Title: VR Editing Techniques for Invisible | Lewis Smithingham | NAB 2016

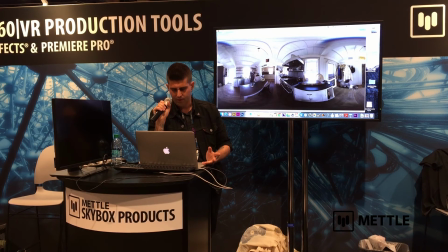[16:30]
You can see though, we're cutting between these two spaces. And if you line it up well in the headset, there's no reason to look behind in this shot because there's nothing behind you. There's a guy going into a house. She's inside a house as well. And there's nothing on the other side of the frame.
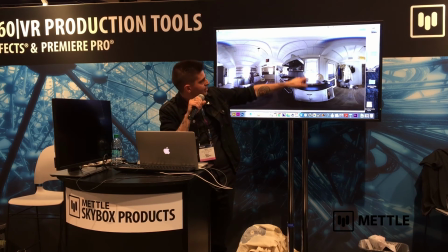[16:47]
But you can use ambisonic sound and map sound to bring up noises here to have people look into these spaces. I'll show you an example of this in Premiere.
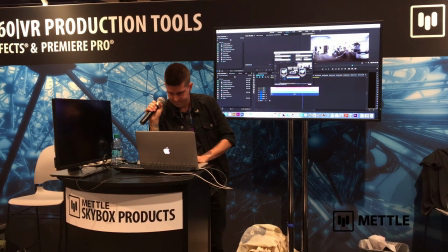So in Premiere, I have this brought up as well. Sorry, I'm not going to track that. But I have some of my overlays up. So here's one of my overlays. This is an audio mapped overlay.
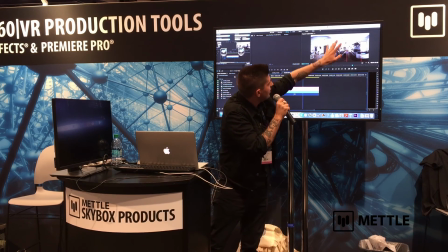[17:12]
So this says, you can't see it, left side 90 degrees, left center 0, right 90, right side.
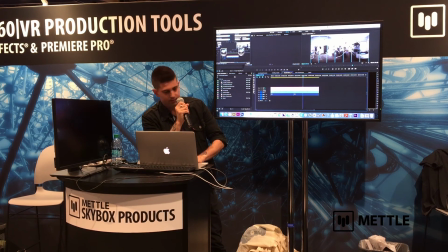[17:21]
And it plays out, and there's another overlay underneath here, to show how you map to headsets. This is a little piece that I'm going to use to illustrate cone of action. She's running and hiding. This piece of cone of action, I kept the cone of action far too narrow on this in my opinion, but it was a camera test.
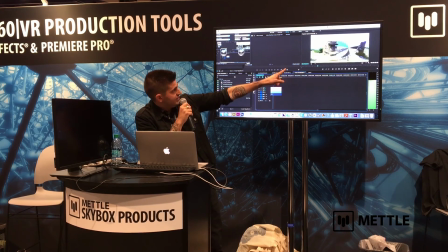[17:43]
So she runs, and if you're following her, this next cut, which is incredibly quick, lands.
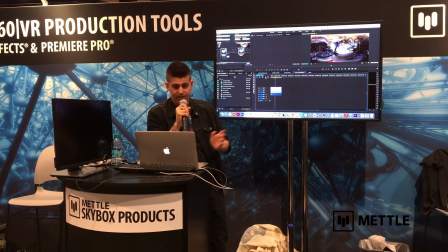[17:48]
If you're not following her, it's terrible and it doesn't work. That was too fast in my opinion. That again goes into speed. I'm actually going to run in a second over to another speaking thing but I'll take questions for a couple minutes.